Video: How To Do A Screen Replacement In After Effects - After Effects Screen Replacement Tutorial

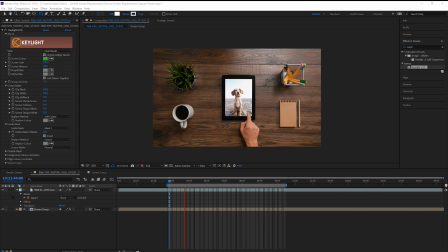(8:18)
But let's take it one quick step further by animating our picture off screen. Go to the first point of contact that the finger makes here with the tablet.
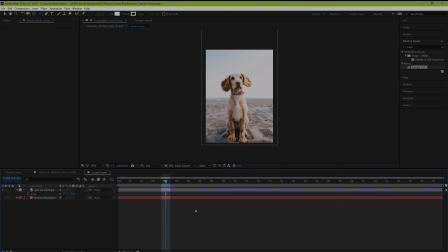(8:26)
And now when you dive into your screen comp, your playhead should be at the same place as in your previous composition.
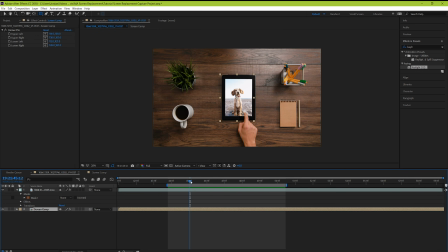(8:35)
So set a keyframe for position and then go back. And now move forwards to the place where you want your image to be fully off screen.
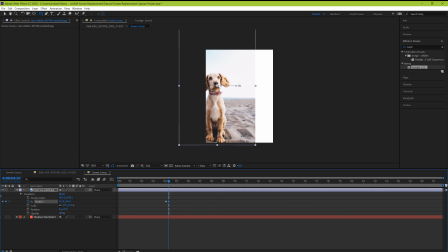(8:44)
And then dive back into your screen composition and add a keyframe for your image off screen. Nice. Now let's see what that looks like.
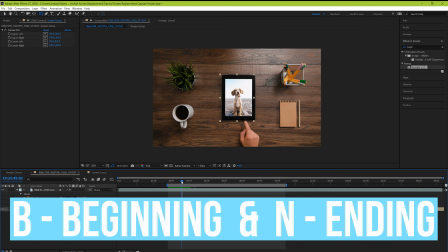(8:52)
If you want to view that section on repeat, just use your B and N keys respectively to set in and out points and watch your footage on a loop. It's a start, but we need to make it look a little bit more realistic.
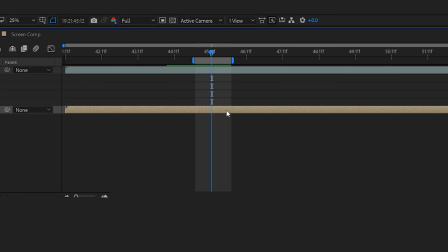(9:04)
So let's go back to our keyframes and highlight them and add an easy ease.
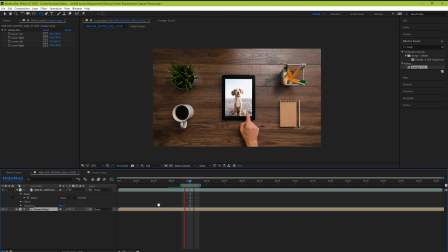(9:13)
It's getting better. And if you really wanted to finesse it, you can highlight your keyframes and then open up the graph editor. From here, you can tweak your motion to perfection.
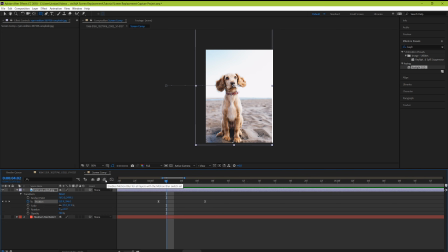(9:23)
But the last thing that's really going to sell this effect is to add a finishing touch by going to our motion blur option and selecting it,
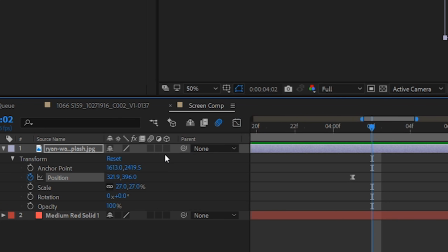(9:30)
and then enabling it for the image layer in specific.
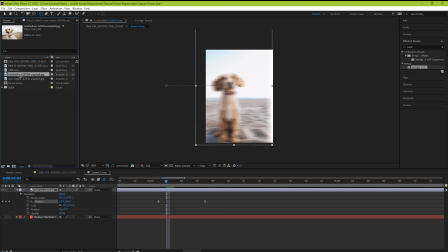(9:33)
And if we place another image behind this one, it looks like that person is scrolling through images, and adds a little bit of realism.
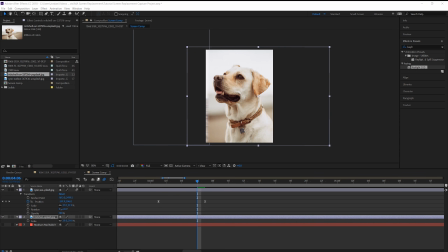(9:43)
And so this is what we get for our final result.
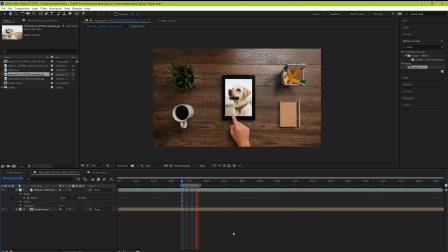(9:47)
But if you study this image in depth, you can pick out that it's a little too perfect to be projected from a screen being recorded. In a pinch, this would be good enough, but let me show you two more things that will really help to sell the effect.
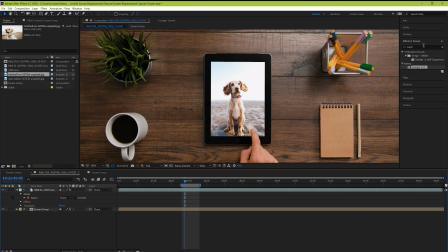(10:01)
First, add a realistic blur by searching for camera lens blur. Add it to your screen composition and only blur it out by a really, really subtle amount, like only 1 to 2 pixels of blur.
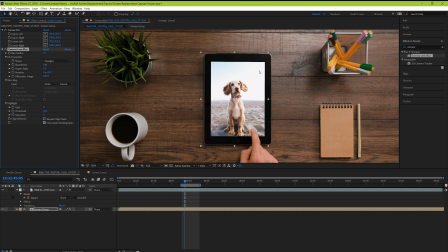(10:13)
If you don't do this, it's like assuming that your screen was recorded in perfect focus on an amazingly expensive lens. The second piece might also not be as intuitive. Go to your comp of your screen and let's add a white solid on top.
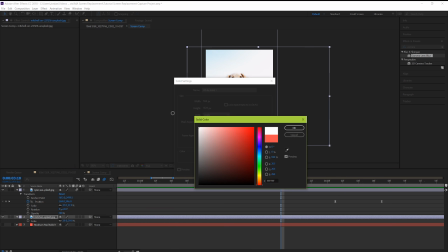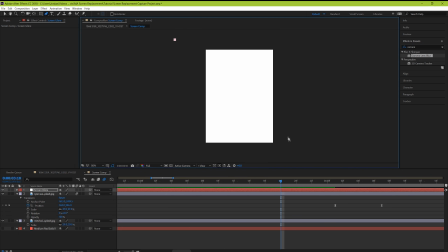(10:34)
Then, let's create a mask for a solid that's going to represent some fake screen glare from an off-camera light source, cutting across only part of the screen. Now, add a subtle feather to it and drop down the opacity really low, like below 25%. Do some minor touch-ups to what you think would make it look realistic.
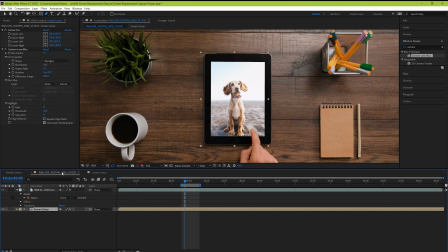(11:05)
And now, when we take a look at the final image, we can see that there's a lot more of a realistic look to our screen. It's subtle, but it makes the whole thing feel a lot more real. And guys, that's how you do a screen replacement for a screen that's not moving.
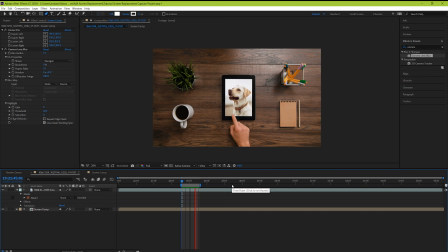(11:20)
But what if your screen is moving? Let's dive into our second example and check that out.
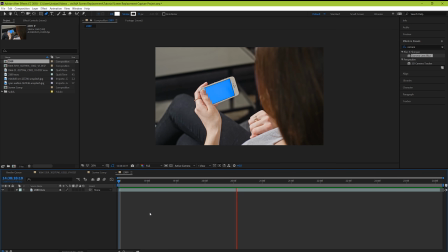(11:27)
Okay, so here we have a woman who's on her phone, and it's moving around in her hand. To make any sort of screen replacement actually work, we need to track the movement of our screen exactly. Now, if you can see all the corners of your screen, a traditional perspective corner pin track could work.
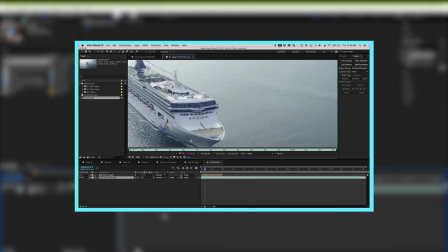(11:44)
And we did a video on tracking objects using After Effects built-in tracker, and the link to that video is in the description below if you want to learn more about using it. But when we tried doing a corner pin track on our footage,
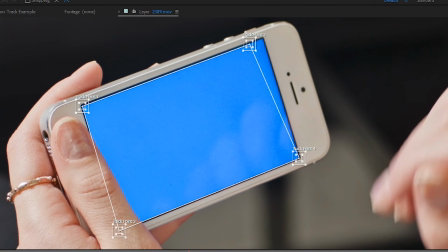(11:57)
we noticed that it was very easy to be disturbed by the woman's hand here interacting with the phone.
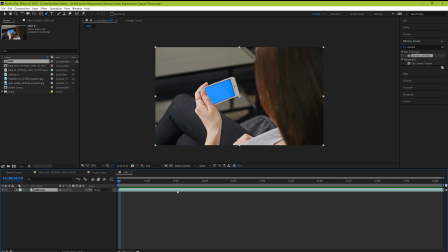(12:03)
So instead, we're going to be using an incredibly powerful tracker that comes with After Effects. It's called Mocha, and we're going to be walking through it step by step together to see how to use it. It's actually easier than you'd expect, so let's go through it together.
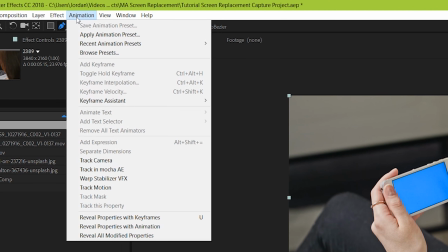(12:19)
With your footage on your timeline, go up to Animation, and track in Mocha AE.